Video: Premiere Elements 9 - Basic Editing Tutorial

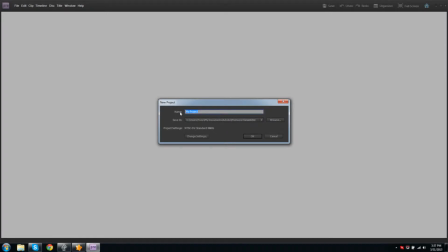0s
Hello again, everyone, and welcome back to Nothing Better to Do on a Sunday Night with Premiere Elements 9. Today we'll be going over basic editing on the timeline and use of clips.
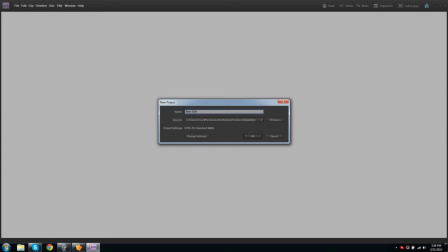16s
Make a new project and name this one Basic Editing, for obvious reasons.
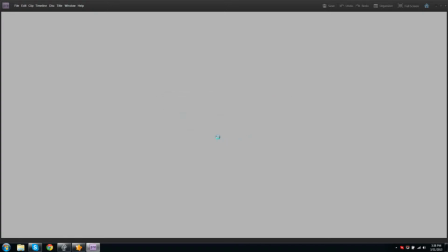23s
So, first of all, we need a clip.
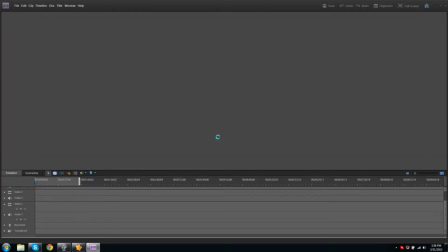27s
To pull our clip onto our track, we need to go up to the Organize tab,
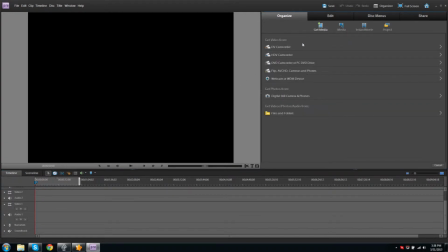33s
and then click Get Media, and choose Files and Folders.
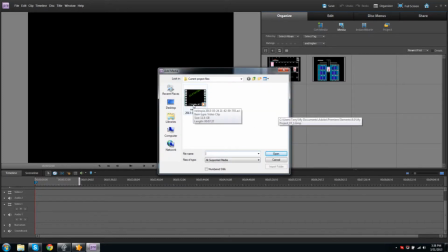38s
From here, simply make way to the video we wish to use and double-click it,
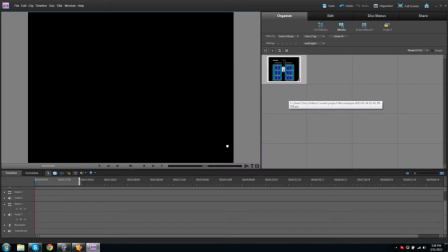44s
then click and hold to drag it onto our Video 1 track.
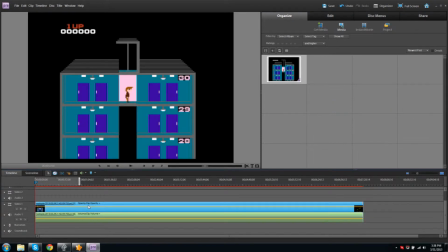50s
We now have a clip on our timeline. Keep it together. We haven't accomplished anything. Now, when we recorded this, we started a little early.
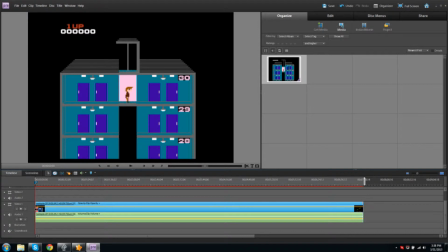66s
Let's select our clip, then click and hold on the beginning edge of it,
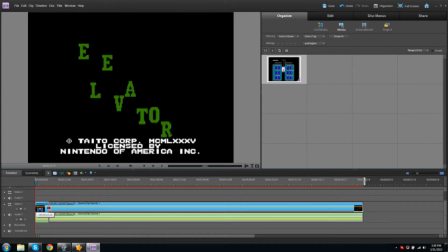72s
dragging it over till we reach our starting point in the clip. Oh, what's this?
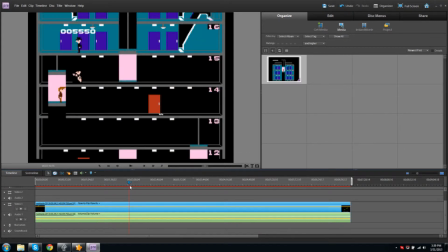80s
There's a part we definitely don't want people to see, but it's in the middle.
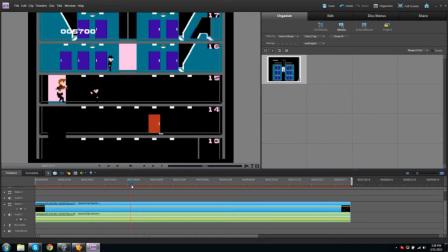85s
How are we going to get it out of there? Don't panic.
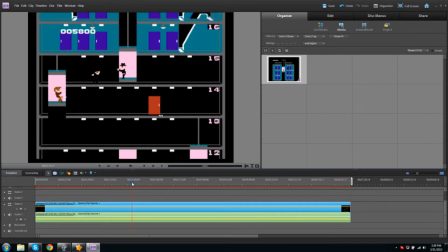90s
Go ahead and drag this playhead over to the start of what we want to remove.
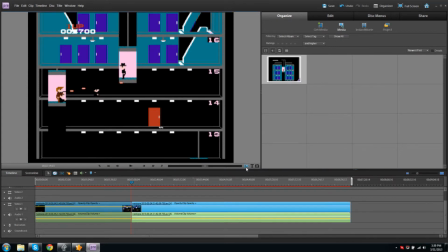96s
Then click these little scissors up here, or alternatively, Control K.
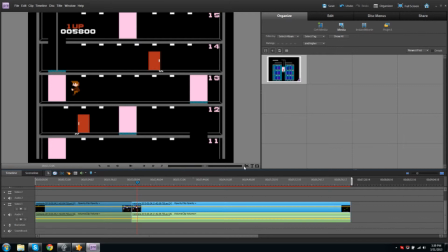104s
Then move the same playhead to the end of the clip and repeat. That clip now acts separate, and we can select it and remove it from our timeline.
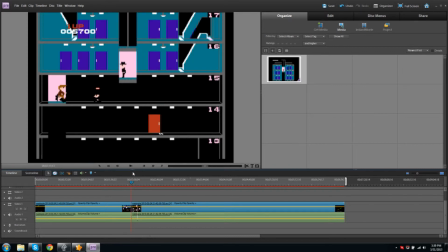116s
Similar to how we removed our best friend Timmy from our life. Splendid.
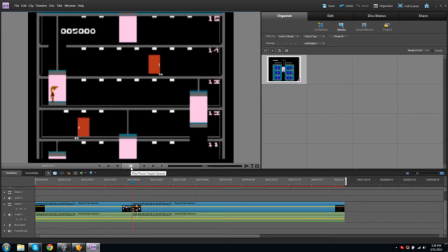121s
The clip was removed without much of a problem. Oh, but what's this?
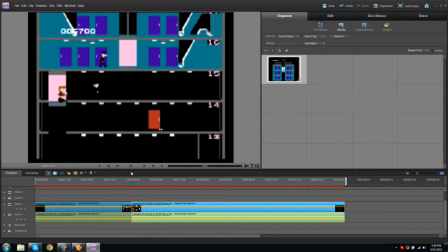127s
We had a bit of an issue with the beginning of the next clip, as it starts a little after we want it to.
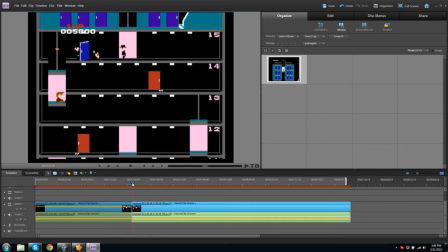135s
Let's undo by using Ctrl-Z twice. Now, we need to get a closer look at this section of the clip.
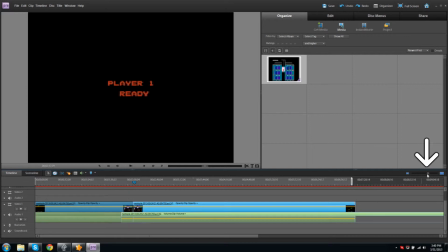143s
On the far right of the timeline is a slider. If we drag it to the right, we'll zoom in on our playhead. We can redo the cut so that our clip begins right at the start of the video.
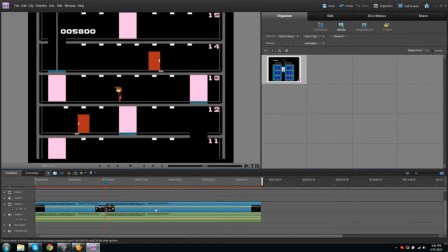156s
The viewer will likely be confused by this cut though, so let's use this text tool next to the scissors to explain what happened.
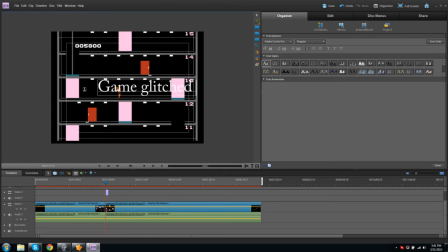169s
It's important that we be honest with our viewers to build trust between themselves and us.
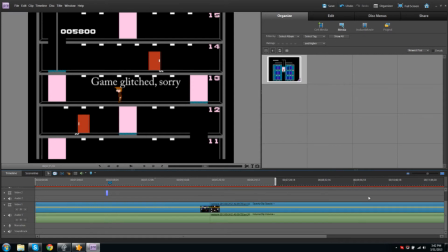174s
Let's finish up with this text by zooming in to make sure it's at the start of the new clip,
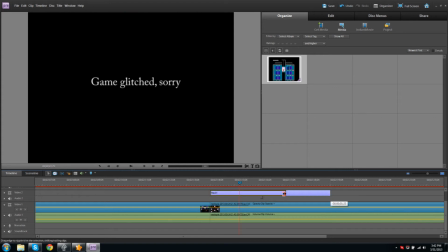180s
then dragging the endpoint inward so that it's not as long. Wonderful.
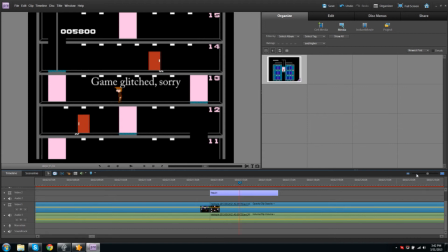186s
Now there's one last thing we can do to really add to the effect of it.
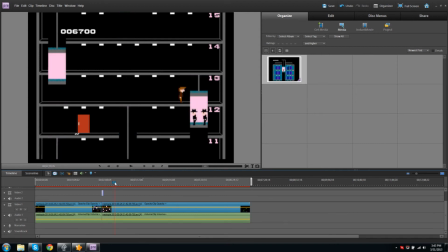191s
We'll use a freeze frame. Here we have a nice shot of our character kicking these two baddies in the face. We can emphasize this by making a freeze frame. To the right of the text tool is our freeze frame button.
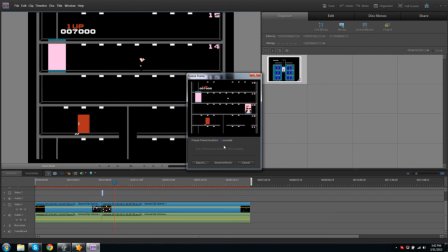207s
Once the playhead is where we want it, click this to create a freeze frame. Now we can set our duration and place it right in our movie. I'll set it for 2 seconds.
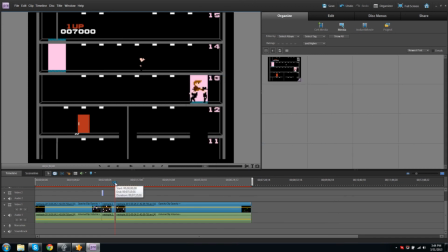219s
There. Now we have our video ready to push out to our viewers. Good work.